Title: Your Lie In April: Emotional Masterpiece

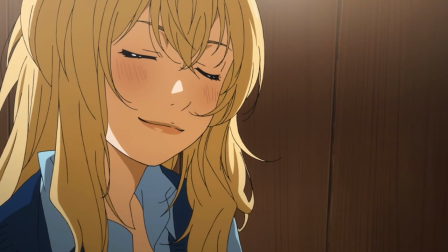(8:16)
and yeah, I have to agree, Kaori is making his life more colored.
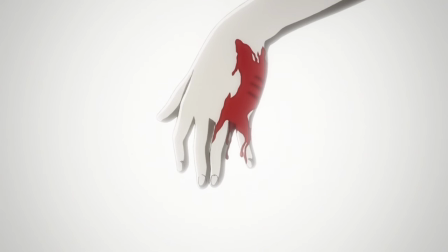(8:21)
Colored red from his blood because he keeps getting beat the fuck up by Kaori.
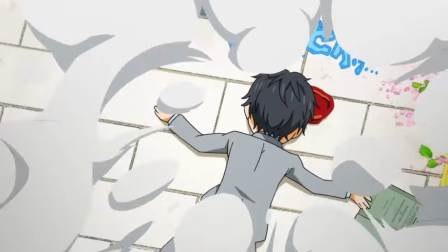(8:26)
We see the guy bleed really often, which is really odd.
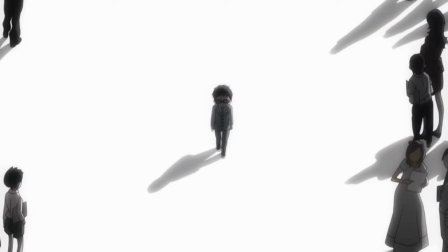(8:30)
No, but seriously, it does have an interesting motif. It shows Kosei's gray doll life, and his past almost seems like a gloomy jail.
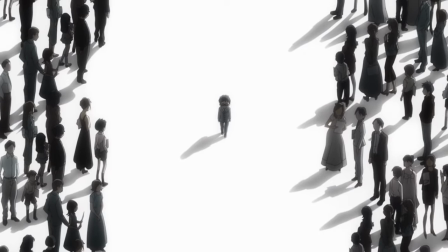(8:38)
This was a very neat touch, so then they should use it more.
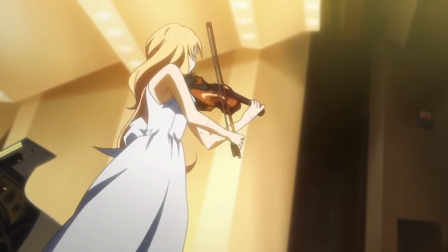(8:42)
They should use it in the performances. As of right now, the performances are just like the battles in Sword Art Online.
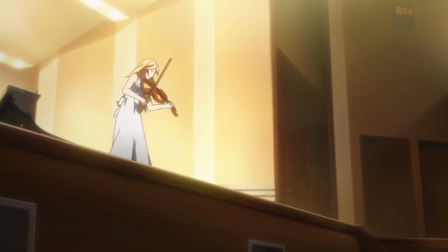(8:48)
They serve the simple purpose to just show us that they are so good, talented, perfect, good, and talented.
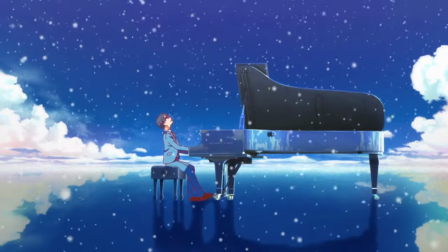(8:54)
But it just had so much missed potential. Maybe, when they play, we get to see a bit more of their psyche.
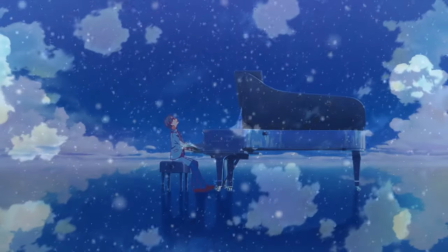(9:00)
Like the last performance, where he gets transported to that made-up realm to show how he is feeling.
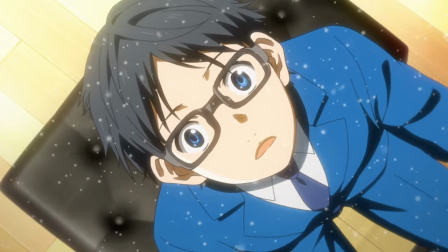(9:05)
They should use this more. Maybe during everyone else's performances, we get shown a bit of their mood and how their style of playing artistically portrays that emotion.
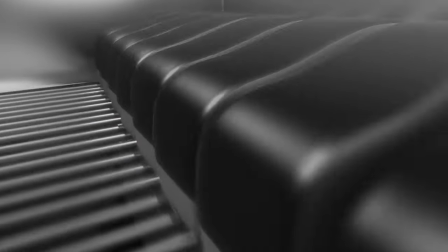(9:13)
While for Kousei, it is just robotic, desaturated, and lacking of emotion.
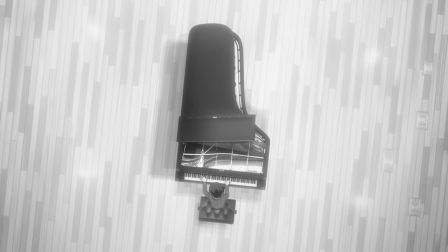(9:18)
Especially because they already go into the idea of emotions of someone playing.
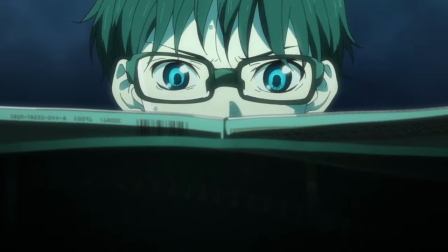(9:22)
They kinda do this when Kousei goes underwater for his playing, and the background when Kaori is playing turns into a vibrant yellow to represent the sun.
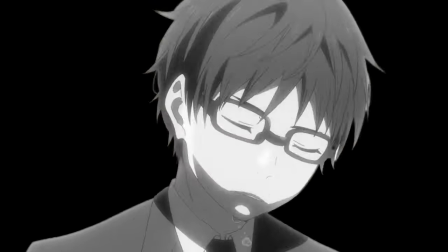(9:31)
And even me, an amateur editor, can create this, with many flaws of course, so imagine what a whole studio with professionals could cook up.
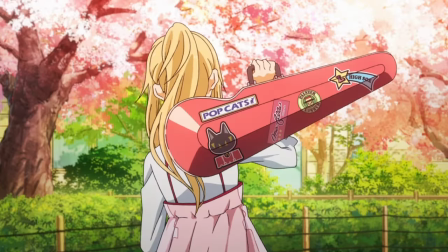(9:39)
Your Lion April has some really neat ideas, but doesn't know what to do with them at all.
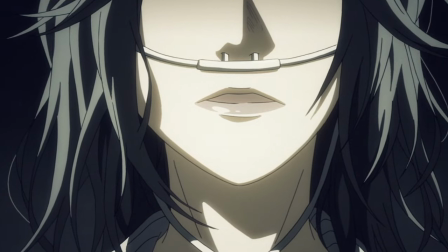(9:45)
The abuse could have been handled well.
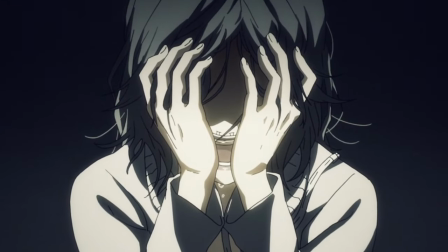(9:47)
A tragic past was perfect ground to show you that you can move on, and even his nickname, the human metronome, had a lot of potential.
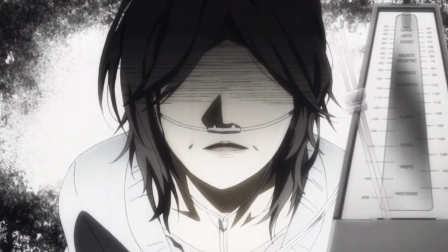(9:55)
He was called this because his mother abused him to the point of playing perfectly.
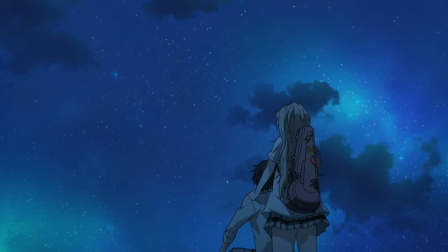(9:59)
While most people have emotions while playing music, Kousei is only playing for the empty reason of satisfying his mother.
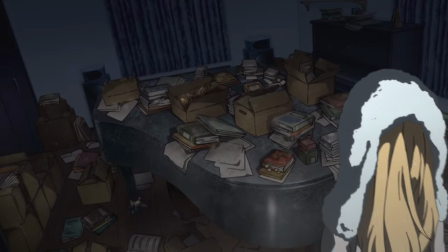(10:05)
And because that is all he ever did, he is now empty without it.
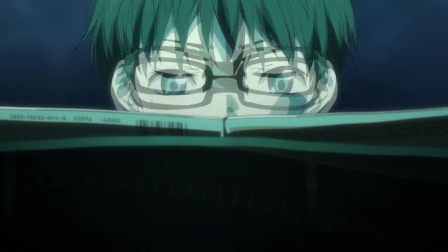(10:09)
This creates a clash of ideas between his style of robotic playing, which shackles him to the past, and Kaori's free way of playing and looking into the future.
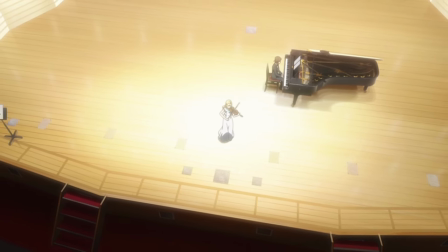(10:17)
The show should be about breaking free from the past to find new meaning in life and that you can be ultimately happy.
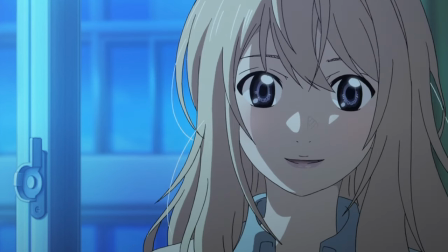(10:23)
They can even still do the death to create a bittersweet ending where they lost someone, but Kousei has now found new meaning in life and can cherish their moments but move on.
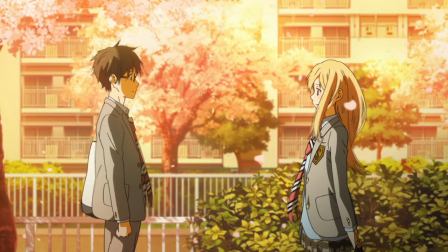(10:32)
The show ultimately does the same thing, but in the exact opposite way.
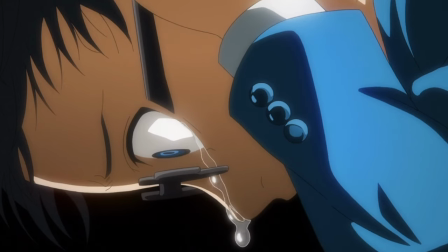(10:36)
The show is actually about having to go to the past to relive it and face it head on to ultimately be happy.
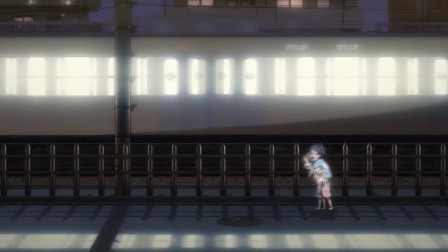(10:42)
Even Tsubaki, a relatively good character, falls into this. She is caring, fun, genki, and not normally violent.
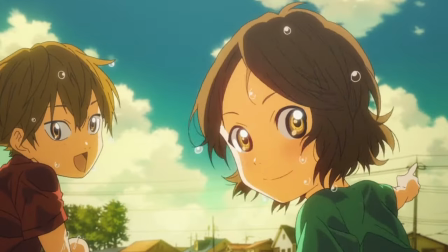(10:51)
Tsubaki has a crush on Kousei, but she sees some distance being created as Kaori moves into his life.
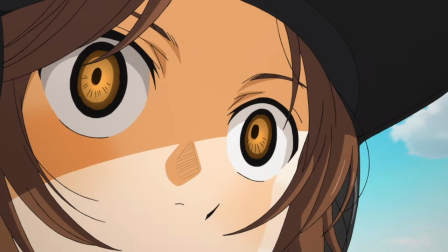(10:57)
It should be okay for her to move on and love someone else, especially because the show sets up this other dude.
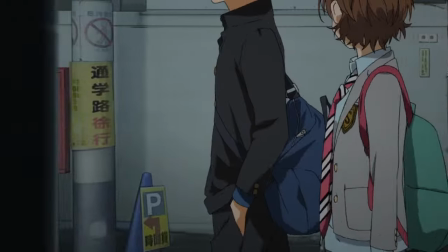(11:04)
This guy, the older, handsome, charismatic senpai, likes Tsubaki and she did once too.
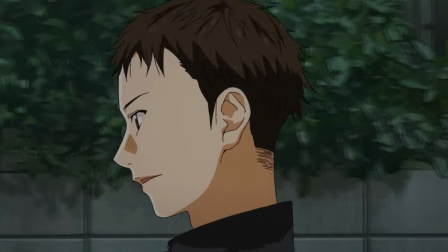(11:09)
She could get a happy ending if she realized that staying hung up on Kousei isn't healthy and that she should move on.
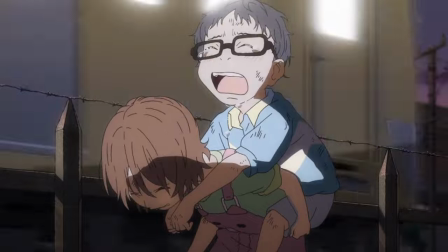(11:16)
And she can even stay by his side as his best friend or an one-chan figure. You don't need to be fucking the guy to be close with him.
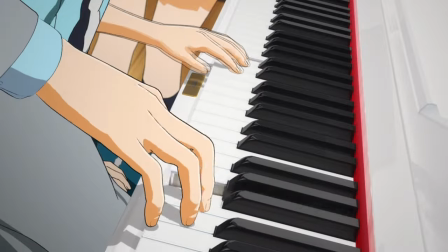(11:23)
This show gets the big emotions and ideas right, but the hidden, more subtle ones are very messed up.
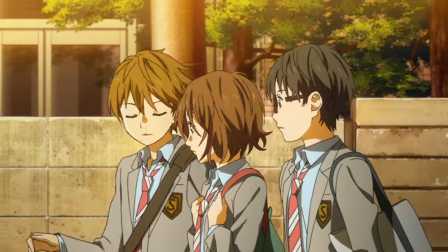(11:28)
It really pains me because of how good the main themes were set up, but then utterly decimated.
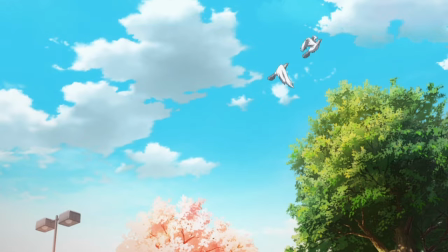(11:35)
And even the route they ultimately went for could work to some degree if the characters weren't complete assholes.
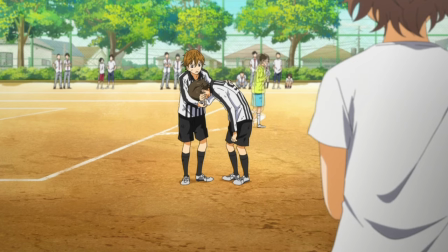(11:41)
For example, this little B-plot of Watari with his soccer team was short, but had a way bigger impact than anything the show tries to do.
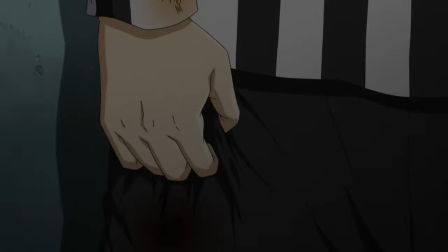(11:49)
He loses a big game, but needs to put on a facade that he is still okay with it because he is a captain and needs to be strong.
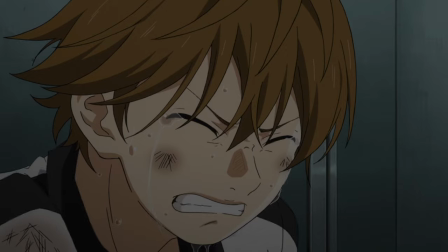(11:57)
Then he goes to the bathroom and bawls his eyes out. That was good.
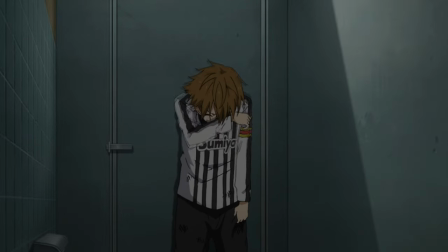(12:01)
It had the emotional impact you were looking for. I genuinely teared up at this moment a little.
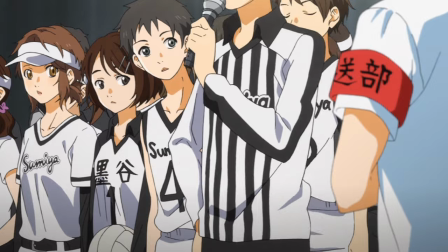(12:06)
Do this for the rest. Use more Watari. I like this guy. But sadly, the show seems to really hate Watari because of the ending.
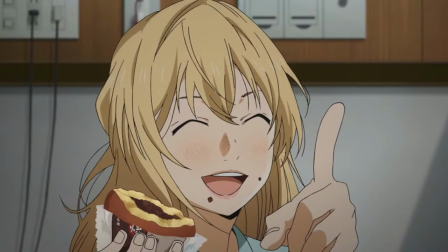(12:15)
If you know, you know. But if not, don't worry because I'll talk about it later in the video.